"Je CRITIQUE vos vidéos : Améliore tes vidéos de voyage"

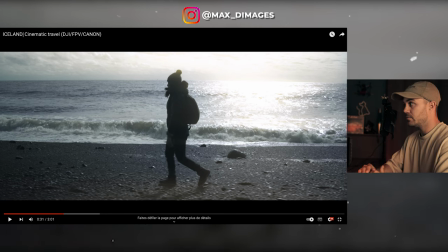est toujours une très bonne idée parce que c'est bien plan des pieds boum on monte plan de personnage en entier très bonne idée dans le rythme sauf que là encore une fois aucune profondeur de champ tout est net et donc c'est dommage on a vraiment l'impression d'avoir un plan
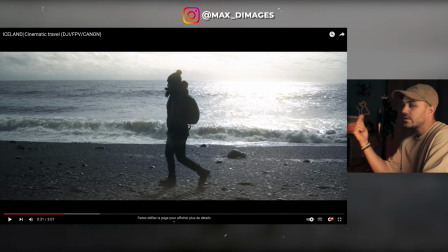téléphone et là c'est dommage honnêtement c'est dommage sur ce plan sachant que j'ai vu que tu en as fait d'autres avec la profondeur de champ après donc là on filme à 2.8 et ça claque
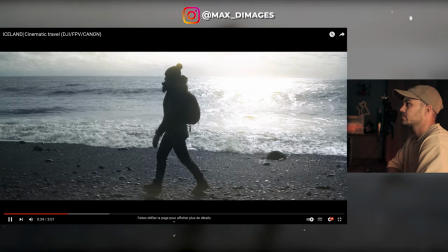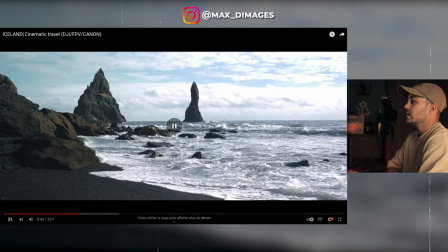un peu long le plan un peu long ça c'est sympa pourquoi parce que c'est un plan fixe il fonctionne très très bien et surtout dedans tu as fait un petit zoom in donc tu as zoomé légèrement dedans et ça fonctionne à merveille et
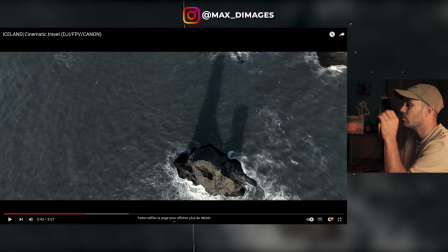voilà et c'est top. C'est top puisqu'en fait on vient de voir la personne qui arrive sur ce spot. Ensuite, on voit le rocher au bout, la musique monte et BAM avec la musique qui tape. D'un coup, tu sors le drone FPV et tu m'envoies un plan qui fracasse.
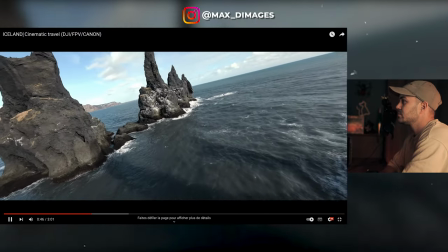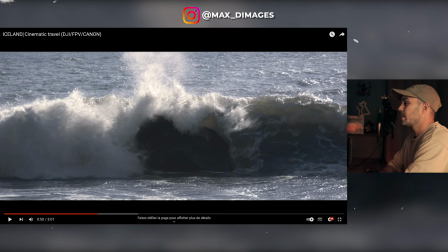Et là, je ne sais pas ce que tu m'as fait. Le plan avant, tout était bon. Alors, mis à part un peu la profondeur de champ. Et là, ce plan, tu as l'impression qu'il tremble, tu as l'impression que tu as zoomé, de rezoomer dedans et surtout zéro profondeur de champ encore dans ce plan là
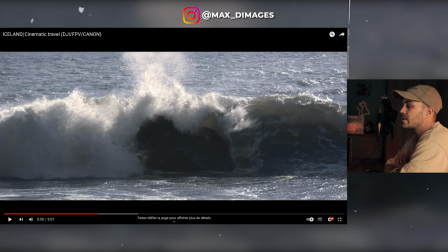et ce qui est vraiment vraiment dommage là esthétiquement ça passe pas du tout donc ce plan là il fallait le filmer en 2.8 ou à f4 peut-être mais pas plus quoi
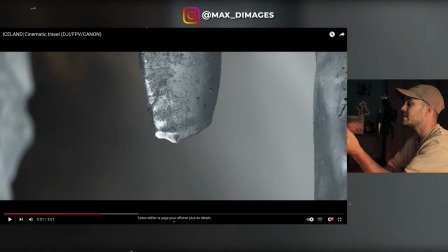tu vois là il y a une belle profondeur de champ dans ce plan là tout derrière c'est flou on sait même pas ce qu'il y a il y a un petit sound design c'est très beau très beau plan
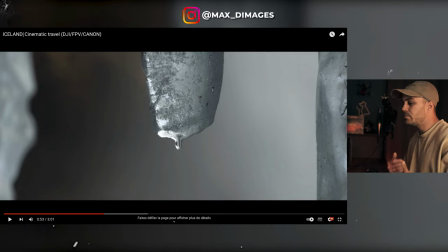et peut-être que tu vois ce plan là je l'aurais mis plus au début aussi Parce qu'il y a eu beaucoup de plans drone au début Et les plans filmés au sol sont arrivés un peu trop tard à mon sens Et soit tu fais une vidéo que drone et ok il n'y a pas de plan au sol Soit tu ne fais pas beaucoup de plans drone pour après mettre un peu du sol Tu
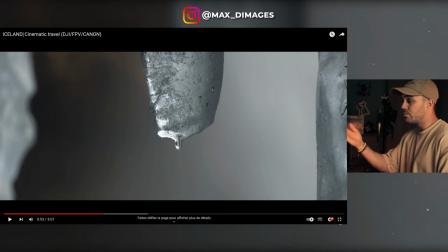vois il faut vraiment varier tous ces plans là Donc ça ça a pu être le deuxième plan de ta vidéo par exemple tu vois
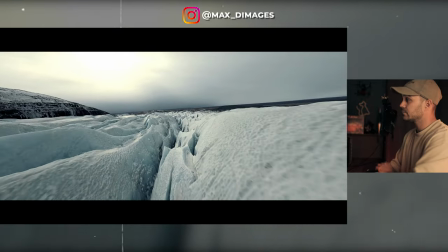Et après tu es arrivé sur ton glacier Magnifique
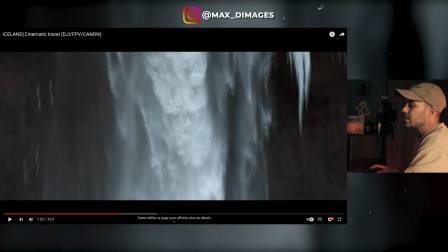Et là ici Il y a ce truc où Tu fais le choix d'avoir
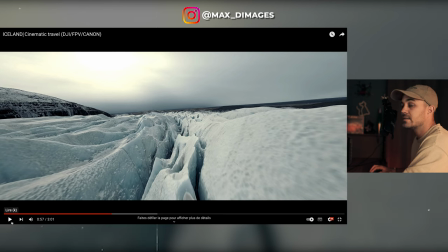Le bloc de glace Au départ qui est net Et après tu fais la netteté sur la cascade Et c'est dommage Moi j'aurais commencé directement avec la cascade net Le bloc de glace qui est flou devant en premier plan
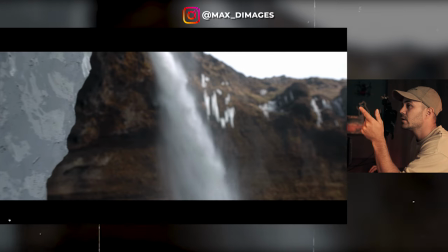Tu vois le bloc de glace là il est net La cascade elle est floue D'un coup ça pompe Ça vient mettre là bas net
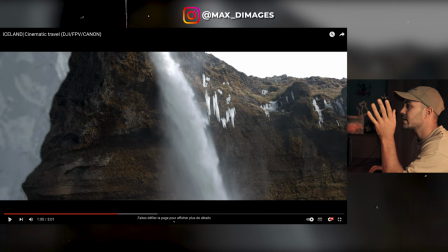Voilà moi j'aurais délibérément j'aurais choisi de mettre la cascade nette voilà et après
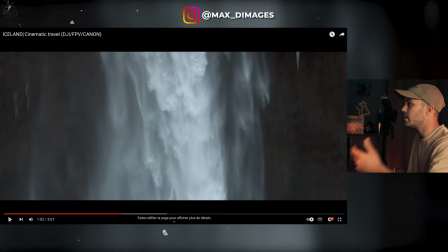faire ton effet comme ça ça fonctionne super bien boom zoom in tu suis
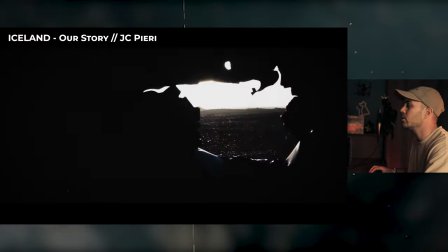waouh super effets ça me fait un peu penser à ma vidéo d'islande j'avais fait il ya longtemps en 2017 qui était de mes vidéos favorites et c'est très cool c'est bien
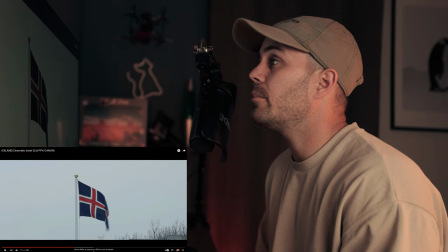la glace et là tu me rajoute un drapeau de l'islande en plein milieu de plan nature alors je comprends le drapeau il est joli
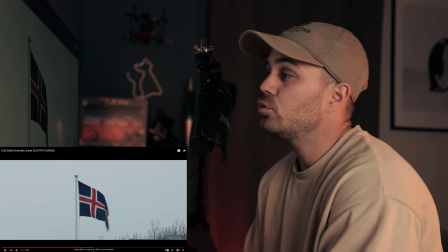Mais en fait il a rien à faire là Par rapport à tous les plans qu'on a vu avant On est en pleine nature,
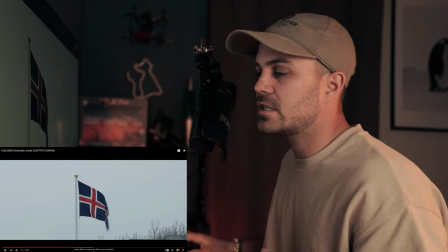c'est magnifique Ce plan on le vire, on le vire direct On veut rester dans la nature Donc on vire,
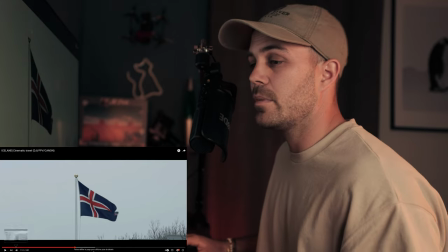surtout qu'on voit un peu les toits des maisons en bas On comprend que c'est plus nature
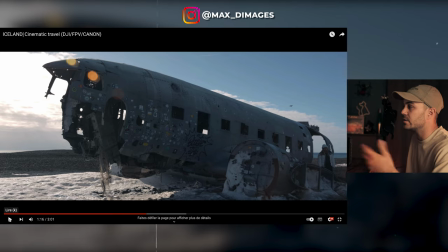Alors ça c'est pas nature dans un sens Mais c'est un truc important de l'Islande Donc là ce plan est sympa Par contre on peut voir Un qui a un drone en haut
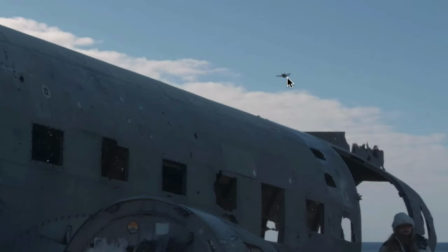Parce que je vois tout en haut j'ai cru que c'était un oiseau au début mais je vois qu'il ne bouge pas donc c'est un drone et puis il y a Bobinet
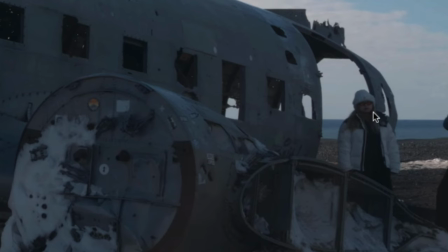là en bas à droite qui se fait prendre en photo devant l'avion honnêtement sur les spots on
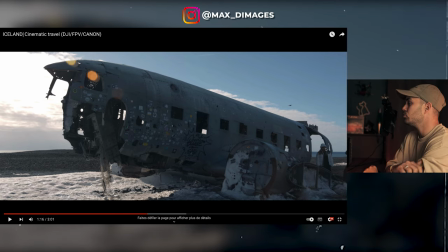peut tu peux arriver à faire le même plan sans la personne tu leur demandes ou tu attends deux secondes qu'ils font qu'ils fassent ça leur photo ils partent et tu fais le même plan sans personne dessus donc voilà après le plan il est bien mais juste le petit souci du détail
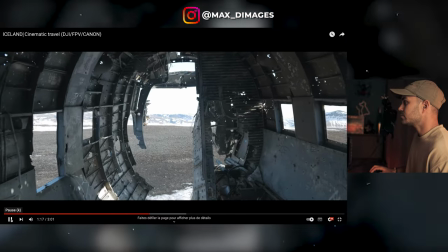d'avoir un touriste sur ton plan avec son drone ce plan est cool sympa il tremble un poil mais ça va honnêtement,
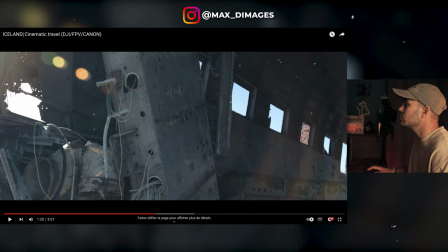ça c'est sympa sauf qu'on voit encore un touriste à droite là-bas dans la fenêtre,
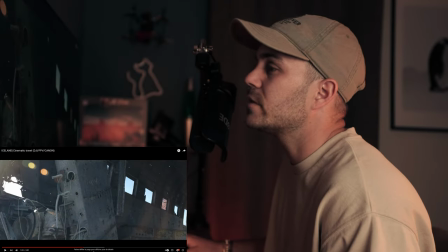et ouais, je l'ai vu donc là, même principe, on peut attendre un peu surtout que c'est un plan ultra serré il y a vraiment moyen d'avoir le même plan sans le touriste derrière,
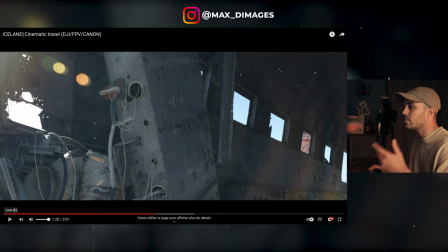donc ça c'est faisable mais très sympa, surtout qu'à l'avion là-bas, tu peux aller chercher des plans ultra esthétiques, des éléments serrés, tu vois les balles dans l'avion là, les trous les câbles,
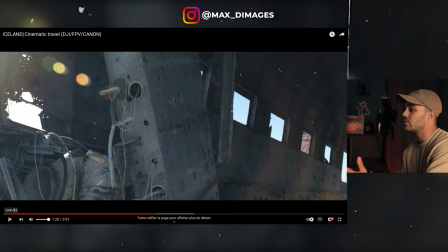il y a plein plein plein de trucs à faire, surtout quand tu as un boîtier avec une profondeur de champ, il y a plein de trucs à faire en plus
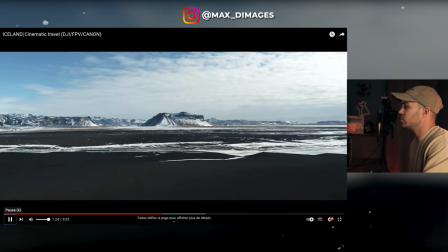Très beau plan On pose le décor encore une fois
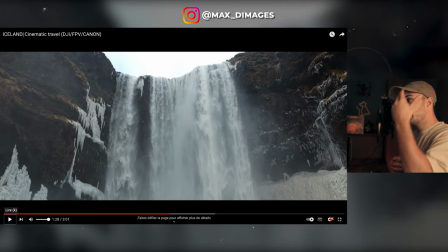Magnifique, les rivières Là, on voit que la musique Elle monte et boum Très bon plan, très bonne idée La cascade, c'est nickel
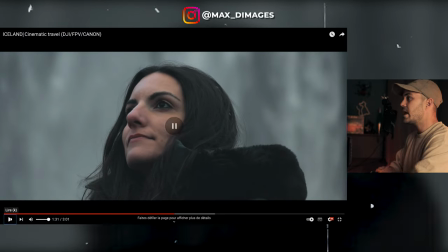Et là, elle est là la profondeur de champ Pourquoi tu ne me fais pas cette profondeur de champ là Dans les plans d'avant Tu peux le faire avec ton boîtier Donc là, c'est très bien, c'est joli Imagine cette image là avec la cascade nette derrière C'est moche, ça marche pas C'est là le côté esthétique, c'est magnifique Le visage c'est beau Il y a un regard,
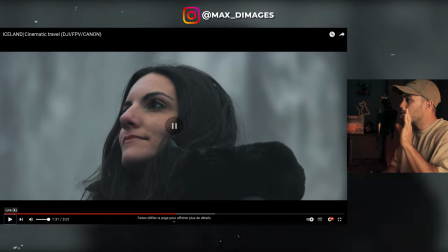il y a quelque chose C'est un poil en contreplongée C'est top, c'est nickel
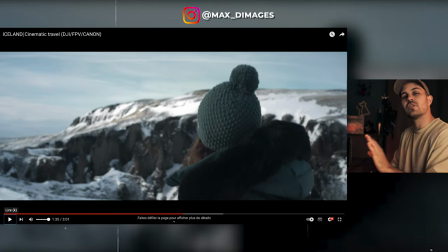Et là il y a le focus qui pompe Je sais pas si vous l'avez vu Moi c'est juste, je note Tous les petits trucs pour que ce soit le mieux possible Regardez bien Ici là sur la vidéo Il y a un peu de neige au niveau de la roche Juste à côté du bonnet et vous allez voir que ça va changer A cause du focus
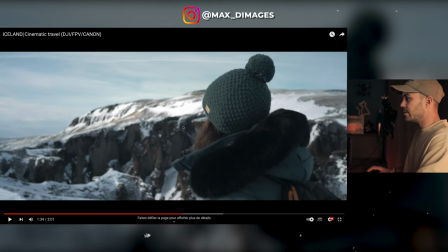Là ici, vous voyez comme elle est, elle est bien floue
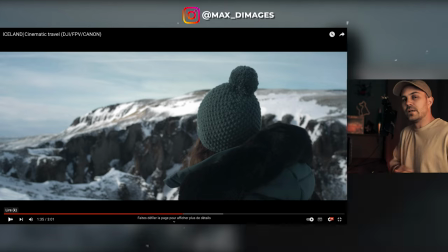Boum, ça a changé au niveau du focus Donc là, tu as ton focus qui a pompé Là, c'est vraiment pour chipoter C'est vraiment pour t'embêter Mais c'est un truc, si on peut l'éviter, c'est toujours mieux Donc là,
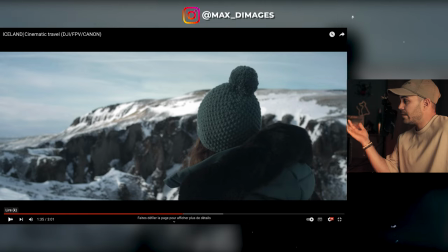l'autofocus, je ne sais pas, il a eu un souci Il a moins détecté le personnage, peut-être
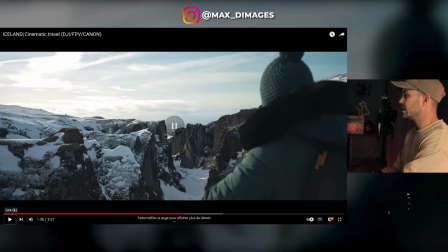Voilà, c'est un petit détail, ce n'est pas grand-chose Mais là, c'est cool Très bien
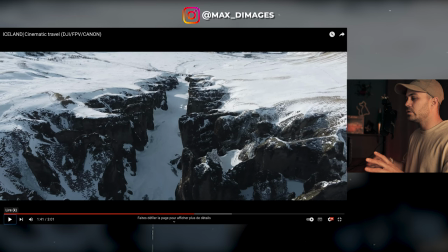là c'est top parce que tu as varié à fond, tu as mis plein plein plein plein de plans classiques au drone, tac tac tac tac tac et là d'un coup tu vas me faire péter avec un drone FPV.
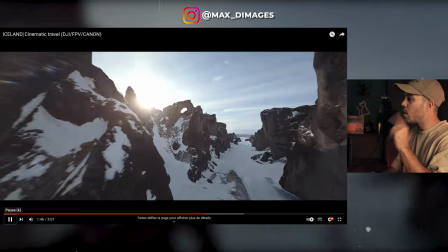Génial ce plan et en plus là où tu passes waouh bravo ça c'est pas mal du tout. Ou enfin il m'a tué la vidéo. Et là tu m'as fracassé la vidéo, tu viens de passer dans un truc incroyable. Tu m'as fait un plan de fou en Islande et tu viens de me faire un flash photo avec un phare d'une voiture. Qu'est-ce que ça a à foutre ici ? Alors voilà, ça n'est que mon avis, honnêtement. Je rigole quand je dis ça. Mais ce n'est que mon avis et je vais vous mettre la suite. Et vous allez voir qu'en fait, ça n'a pas de sens.
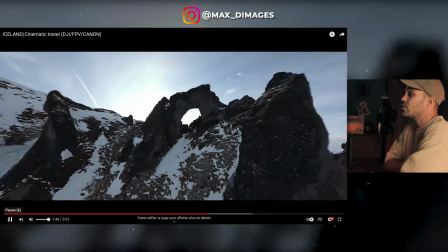C'est dommage.
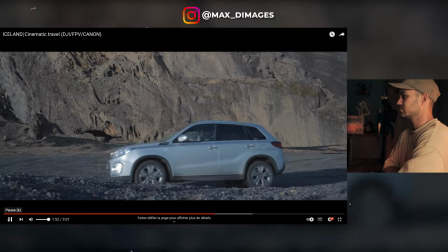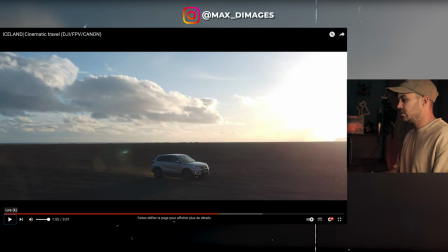Tu m'as remixé l'audio en plus de la musique pour faire cet effet-là. Je t'ai fait chier à faire cet effet-là et il apporte, à mon avis, rien du tout.